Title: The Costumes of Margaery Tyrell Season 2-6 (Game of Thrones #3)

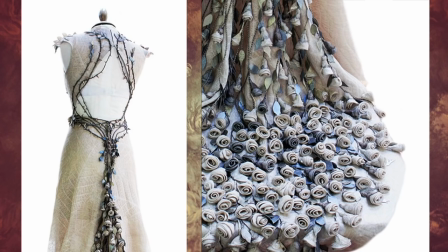986s
The briars flow from the bodice front around the waist and flow down the center back into a cascade of roses spilling onto the train of the dress.
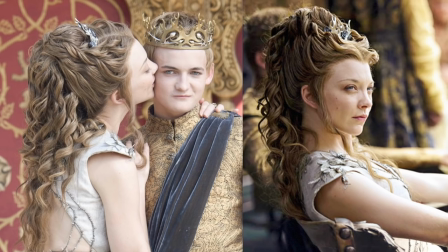997s
Hair designer Kevin Alexander was inspired by a waterfall for Marjorie's wedding hairstyle. It took seven days to film her scenes in this outfit and Natalie Dormer had to go through a two-hour process each day to assemble this hairstyle.
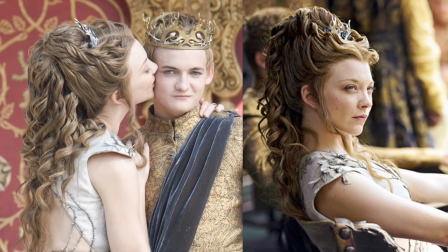1012s
With the heat we were in, it was a lot for the actress to go through, he said. We used lots and lots of setting lotion.
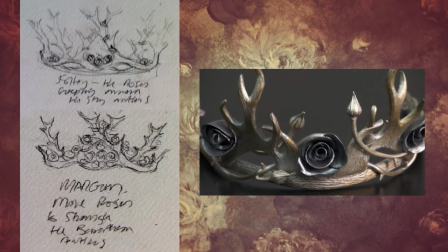1020s
Clapton says it's the crowns. Marjorie is all creeping roses so it was the idea that slowly Marjorie is beginning to wrap around Joffrey and control him. According to Steenson's jewelry, the roses were created using copper clay,
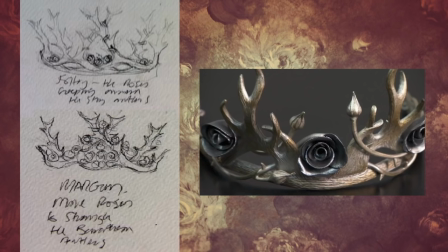1035s
hand rolling and pressing each petal into shape and slowly building up the petal layers to form the rose. Clapton decided the tiara needed a thin silver plate to soften the colors and to tie it into the color of Marjorie's wedding dress.
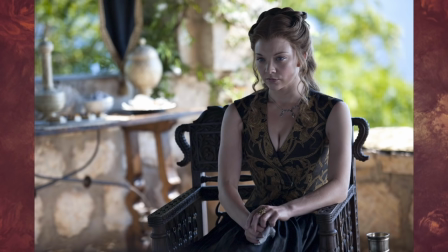1051s
After Joffrey's death at the wedding, Marjorie switches to dark morning clothes for the rest of season four. Overall, she wears heavier, less revealing clothing in Season 5. The black and gold bodice is made from a gorgeous rose-patterned silk brocade.
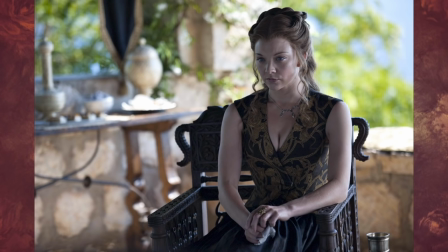1067s
According to Clapton, Marjorie wore revealing outfits to impress those around her when she was trying to become queen. But now that she is the queen, she feels she has earned her position and doesn't need to play that act anymore.
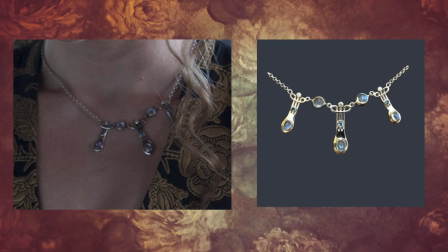1080s
Here is a close-up of Marjorie's necklace. It was created for her wedding to Joffrey by Steenson's jewellery using CAD software and cast in sterling silver and rose gold plated. It is hand set with oval and round moonstones, blue topaz and three cubic zirconias.
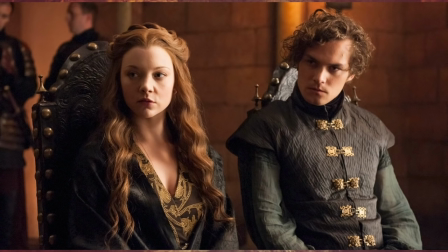1099s
At times for modesty and respect,
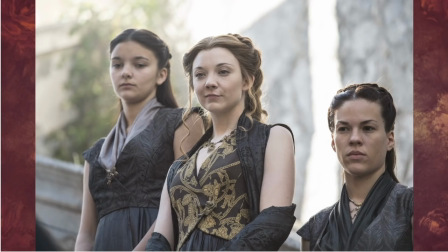1102s
Margaery adds this black silk jacquard shawl, like from Tyrion's Trial from the episode The Laws of Gods and Men. and the Season 5 opener, The Wars to Come, on the stairs of the Great Sept of Baylor during Tywin's Wake. Notice that the handmaidens wear similar bodices in reverse black jacquard.
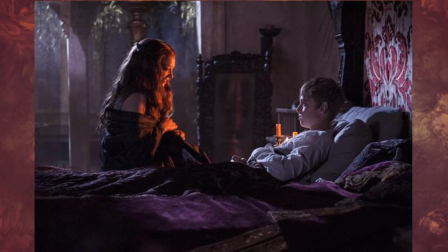1122s
She wears the same ensemble in Season 4 when visiting Tommen's bedchamber.
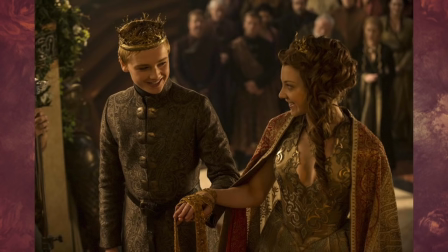1128s
In the Season 5 episode, High Sparrow, Marjorie marries Tommen in this gold brocade sleeveless gown. Of the gown, Michelle Clapton says, there is gravitas to this costume. Margaery is queen. In this wedding, Margaery assumes a more regal role.
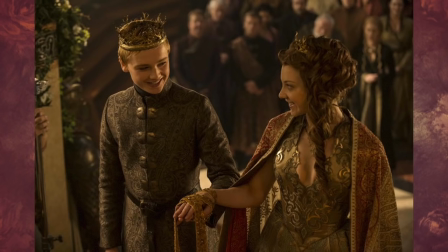1144s
She doesn't want to scare Tommen, who is gentle, or appear too eager soon after Joffrey's death.
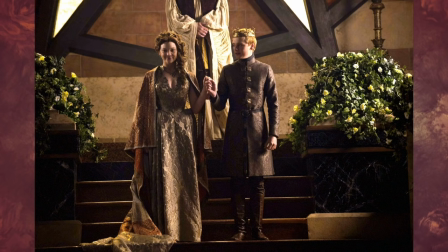1150s
Being too sexy would open her up to criticism. Everything Margaery wears is considered. Her game here is different than with her wedding to Joffrey, which was a much more aggressive kind of triumphant dress, says Clapton. it was full of messages trying to irk Circe. I wanted this dress to have real weight.
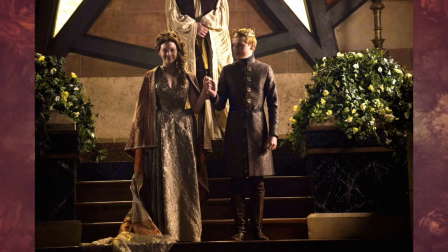1170s
It's establishing that Margaery has arrived.
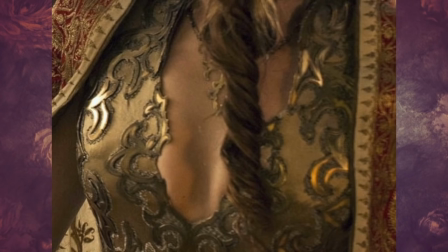1173s
I chose the fabric but wanted to enhance it further so I asked the armor department to create a form of metal armor to sit over it and echo the pattern.
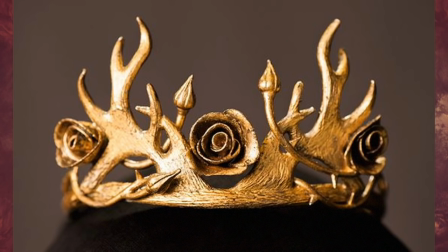1183s
And of Margaery's gold crown Clapton has this to say. This is actually the same crown that Margaery wore at Joffrey's wedding. It seems fitting that it should be the same.
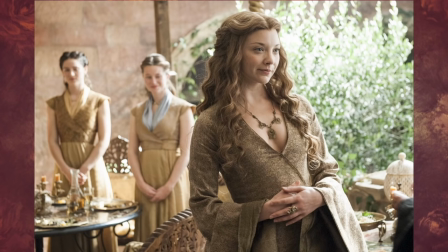1195s
In season five, Margaery's color palette changes to King Tommen Baratheon's family colors. In episode three, the day after her wedding to Tommen, Margaery greets Cersei in what looks like a bronze silk jacquard kimono style dressing gown.
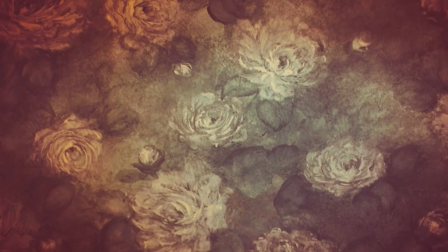1210s
Margaery has to have her slant on it of course so the gown is much tighter and the neckline is far deeper than any of Cersei's gowns.
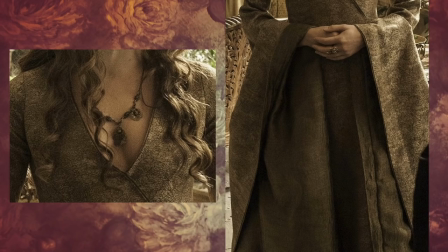1219s
In fact it appears that the neckline plunged deeper but was tacked into place just enough to be respectable.